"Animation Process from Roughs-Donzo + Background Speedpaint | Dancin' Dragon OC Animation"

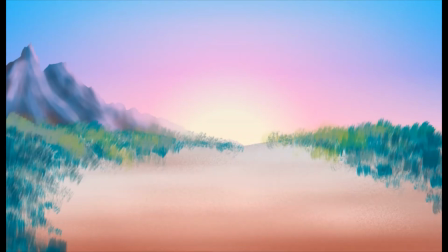[4:06]
So if you have any suggestions on how to improve my backgrounds, please do feel free to let me know in the comments below,
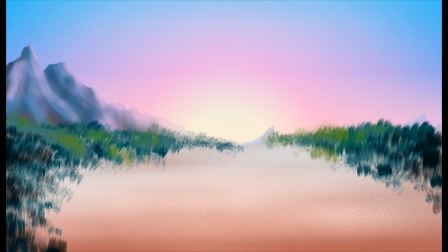[4:12]
along with any other critiques you have about this animation in general. I used some effects filters on stuff here as well,
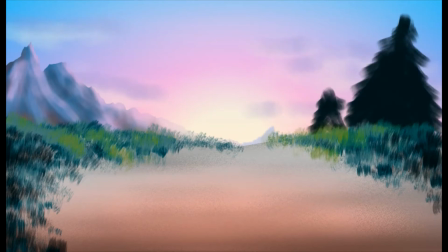[4:20]
which creates a nice lighting effect on trees and makes a cool soft painting-like effect.
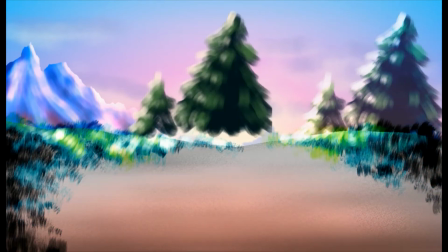[4:26]
When I was done with drawing the scene, I saved every piece as its own transparent PNG file and then put them into Opentoonz.
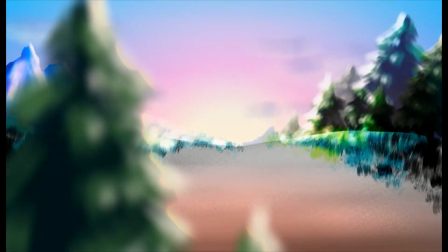[4:33]
I did this so that I could move the different parts effects in the background and the foreground to create a parallax effect.
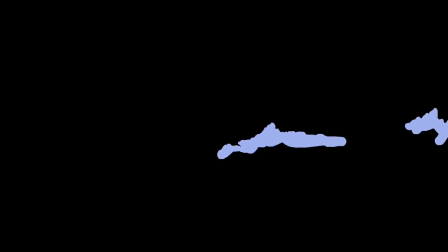[4:39]
For those who don't know, a parallax effect is just moving stuff furthest away from the camera the least and moving
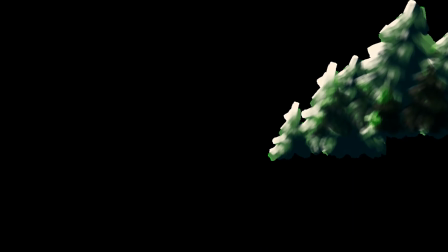[4:45]
stuff closest to the camera the most to make a more realistic perspective shifty thingy.
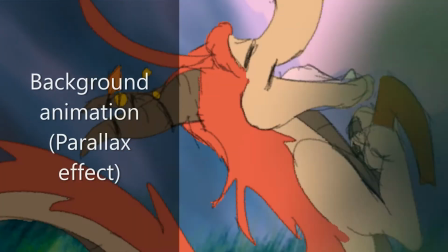[4:51]
This was my first time doing this in an animation, and I'm very happy with how this turned out, especially because before I was kind of nervous about approaching backgrounds in animation.
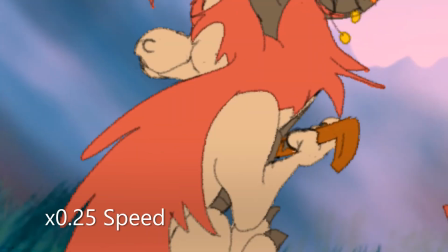[5:00]
When that was done, I added an Opentoonz effect to make the sun look more glowy.
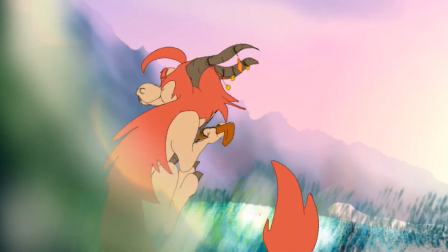[5:05]
At this point, I had almost finished the animation,
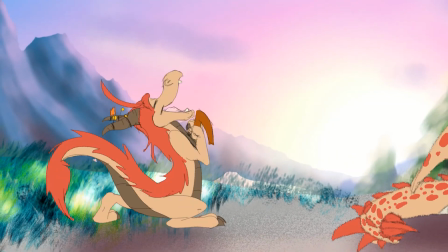[5:08]
but I still had a second or two to fill out my part for the Multi Animator Project, so I cut the camera closer to Sahara.
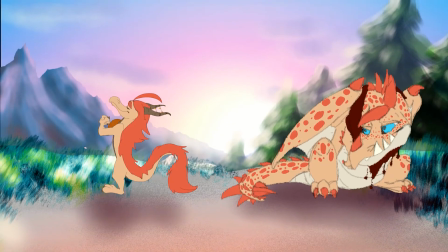[5:15]
This is what I mentioned earlier, and went through the animation process again to animate Asher coming in and leaning into Sahara.
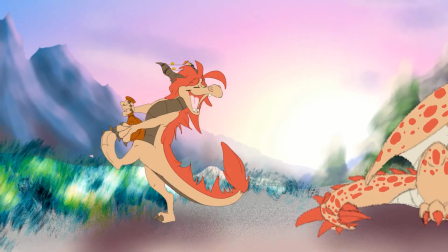[5:22]
It ended up being a little choppy, like with the animation frames.
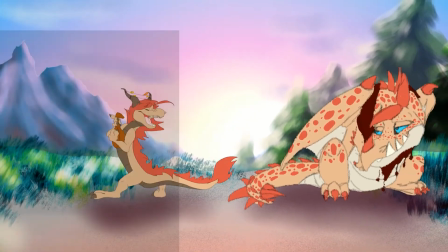[5:26]
It's not as smooth as I initially planned because I didn't have much frame space, and like I said earlier, I was trying to animate this fast, and this was the last thing I had to do.
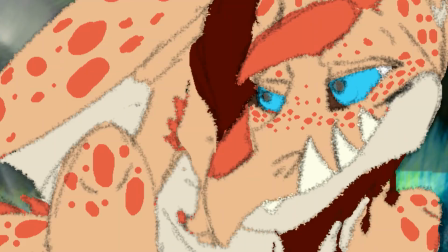[5:35]
And there we have it. This is the final animation. And yeah, that's the process I took when making this animation.
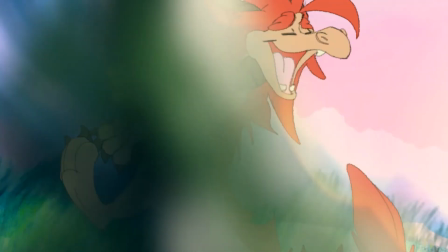[5:41]
Let me know what you guys think. I'd love to hear your thoughts. If you like what you see, then why not leave a like and check out my other videos.
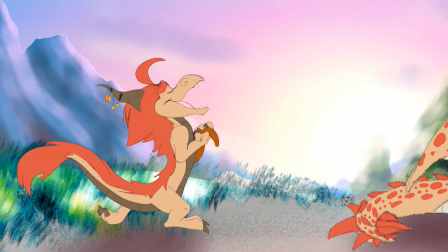[5:49]
I do speed paints, animations, and more, and of course I draw lots and lots of dragoons.
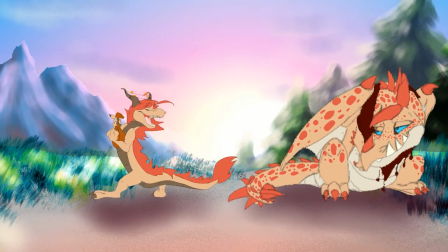[5:55]
If you really like what you see, then why not subscribe and ring a ding-ding on the notification bell below to receive notifications for when I release new videos on my channel.
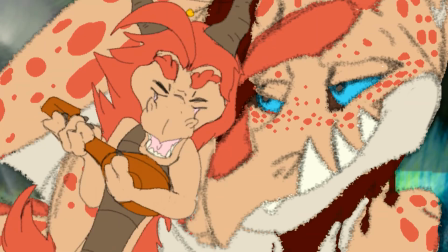[6:01]
I hope you all have a great day. God bless, and I'll see you all next time. Bye-bye, and thanks for watching.